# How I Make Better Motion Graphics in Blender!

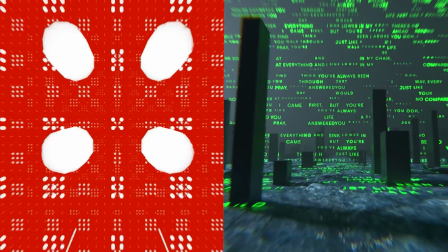0s
Take a look at these two animations and I want you to try to see how are they similar. I'll give you two more seconds. All right, I'll tell you.
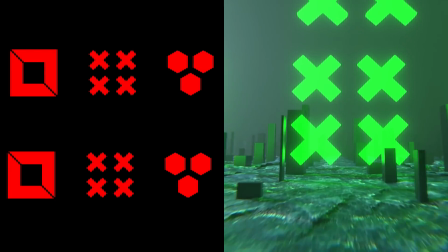8s
Both of them are using flat graphic design elements in really interesting ways to make those animations really unique and really take them to the next level.
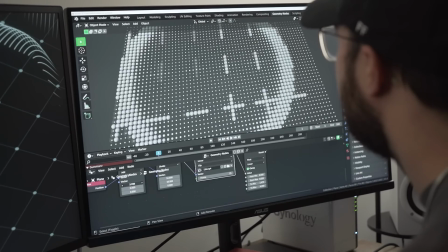16s
I had the idea for this a couple days ago and I made those two animations and today I want to break down how I used those elements,
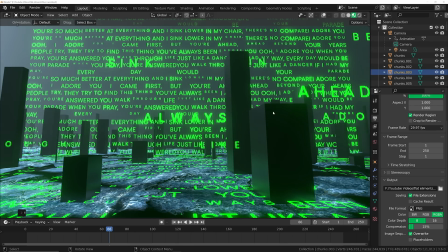23s
how I made those animations, and how you can implement it in your own work to add your own voice and kind of visual flair to your
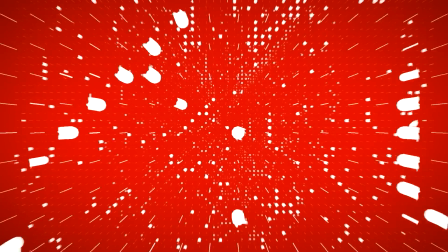29s
animations. All right, so this first one was created entirely in geometry nodes because I just love that workflow.
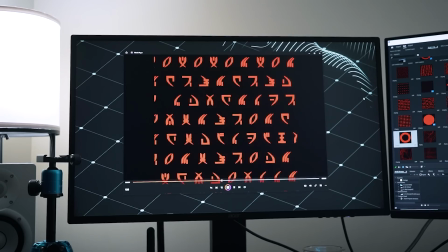35s
So the first thing I did was I hopped into Blender to create all of these really quick cut graphics.
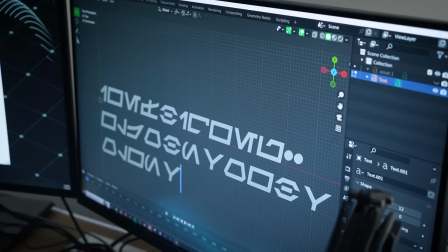40s
So it ended up being a mix of fonts, geometric shapes.
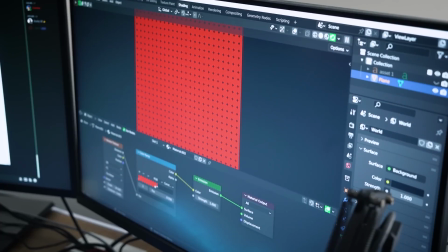43s
I wanted to have a variety of really small objects and really, really big blocky objects and a few gradients because the gradients look really cool in this process.
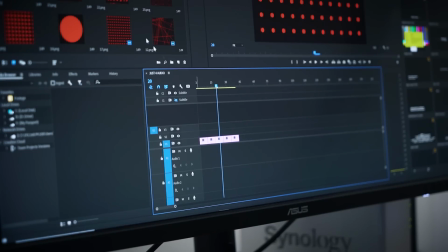51s
Once I exported all of those images, I was able to compile them in Adobe Premiere to get them to be about a second, maybe half a second long each for their edit. If you don't have Premiere, you can use Blender's Sequence Editor and it's going to give you the same exact thing. Now comes the kind of technical tough part, which is implementing these image textures in Geometry Nodes to create a really cool effect.
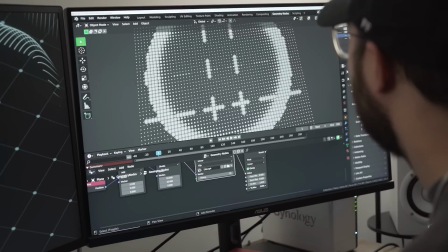71s
I ended up having to make a custom mapping setup in Geometry Nodes just to make sure this video is mapped properly to affect all the particles that I'm going to throw on it. Now, the reason why I think this whole process looks so cool is it's unique.
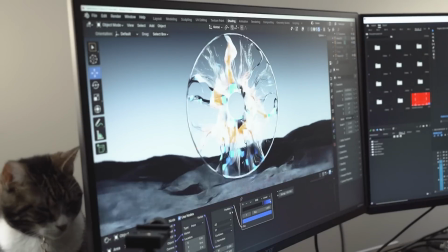85s
You can't really create these things with Blender's kind of inbuilt tools or textures.
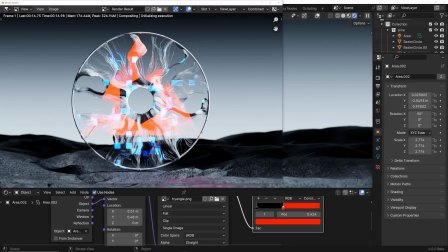89s
You have to make them by hand and then cut them together in Premiere and throw it back in there.
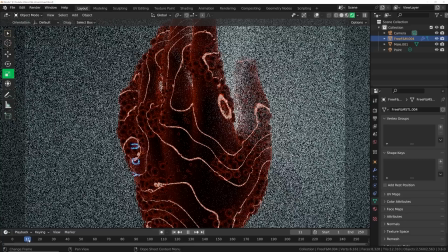94s
And that creates a really cool workflow for you as an artist to have your own creative expression and make this unique to you.
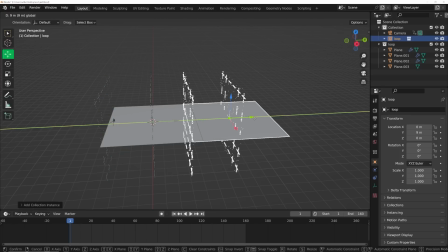102s
Now, I love to make seamless loops. So I ended up creating instances of this whole moving system.
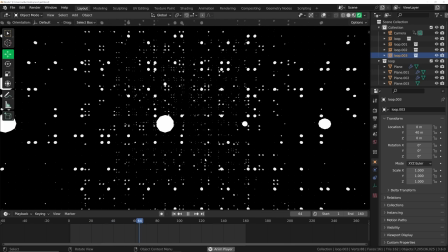107s
I ran it down the line, ran my camera through it, and you can make this awesome effect, kind of concert visuals looking, which is a great use case for this. Now I'm skipping a lot of steps here if you're trying to replicate this whole thing.
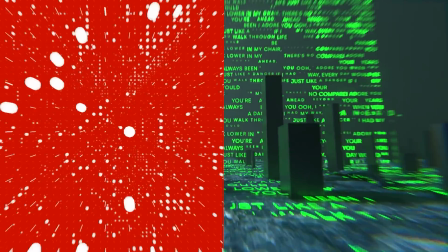120s
So if you're new to Blender and you want to learn the exact step by step of both of these animations, that's on Patreon right now for tier two and tier three members.
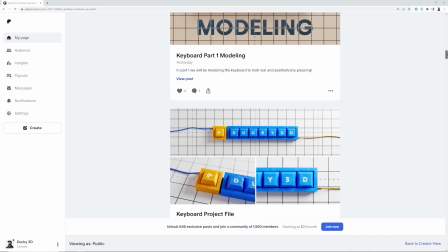129s
And for those of you who don't want to pay a subscription, there's a free tier on Patreon and there's some really cool tutorials for those of you guys on the free membership.
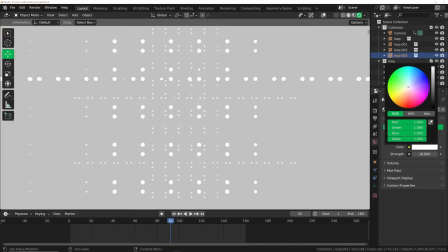136s
So you can check that out linked in the description. I wanted to make this really bright, kind of booming. So I ended up making the world a bright red color.
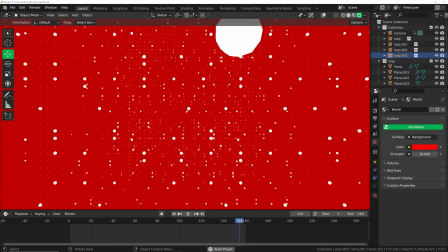143s
The particle's white, kind of an inverted kind of vibe. I think it looks really cool. Now I'm rendering this in Eevee.
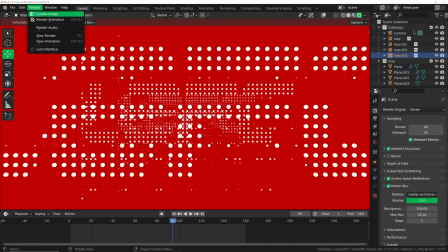149s
So I went ahead and exaggerated the motion blur to get that stretched out particle looks when they fly by.
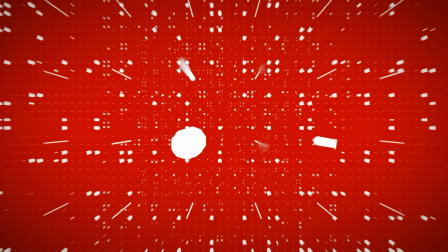154s
I think it really ties it all together. And there we go. That's the whole process to create that animation. I love it. It's simple, but it's cool and it's effective. And you can really follow this and come up with your own really cool ideas. All right, let's work on the next scene.
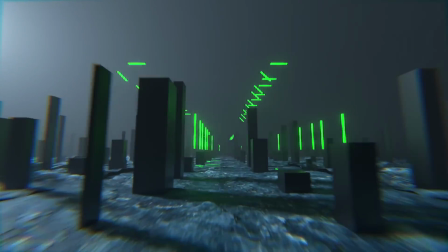166s
Alright, so this is a really cool one and a lot more complex than the first one, so I'm going to get the graphics animated in After Effects just to give them a little bit extra movement,
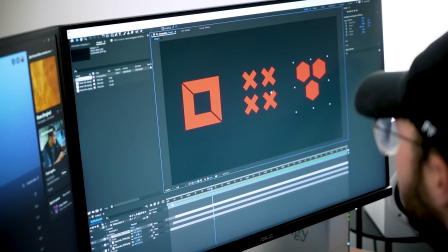175s
make them a little more custom. So for this first bit, I'm just going to have these big blocky pieces animate one right after another just to keep it really quick.
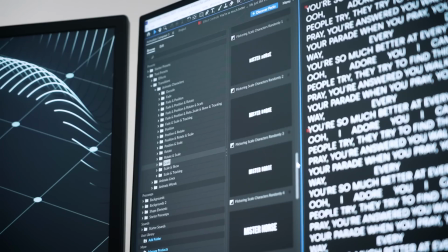182s
Now I want to have this big wall of text, so I'm going to use this free tool called Animation Composer just to kind of give them all scale in randomly.
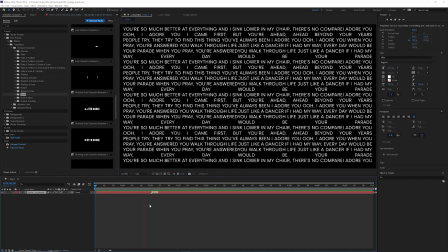188s
It's really, really cool looking.
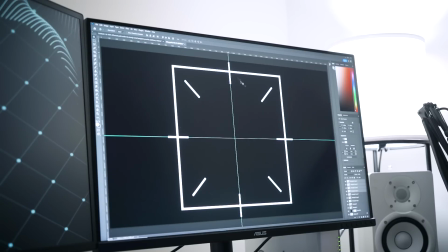189s
And for the last bit, I just went ahead and designed this little structure thing in Photoshop, and I'll be able to animate that in Blender with some some masking and things like that. All right now this next part I have to figure out how to pace out these three sets of graphics to make it feel good and fit in the length of the animation.
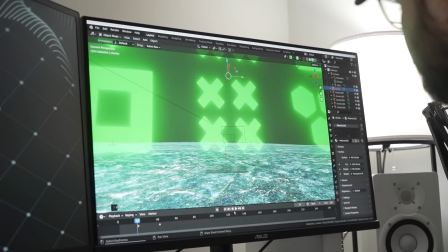205s
So I'm going to place these first big blocky ones really soon after the animation starts.
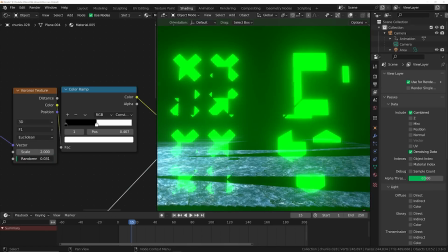210s
What's really nice about this is I can use native textures to animate out all of these graphics so
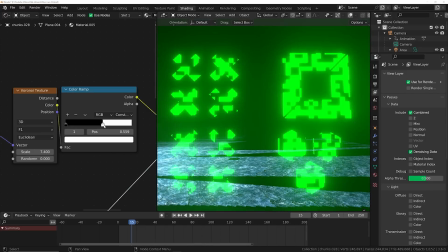216s
you can have more control there and add a little bit of flair and your own kind of personal taste into this part. Now, before I go any farther with the graphics and figuring them out, I want to go ahead and create some elements around the scene so that it looks cool and just kind of create a bit of an environment.
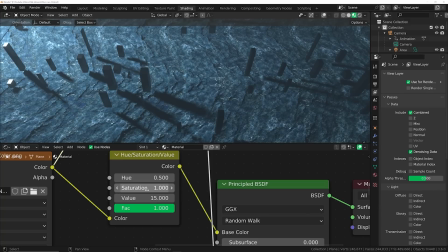231s
So using image textures, I'm just going to create a rocky ground for the floor and the image textures and all that maps together really nicely.
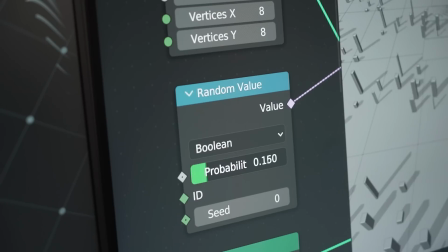238s
Now, I'm going to create a really simple geometry node system to randomly place pillars around it.
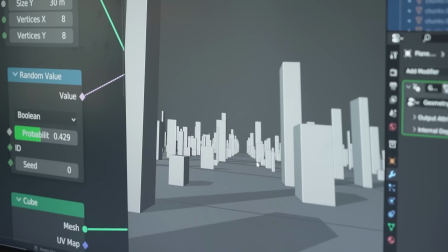242s
You can use a really nice seed value to make it exactly how you want it to look.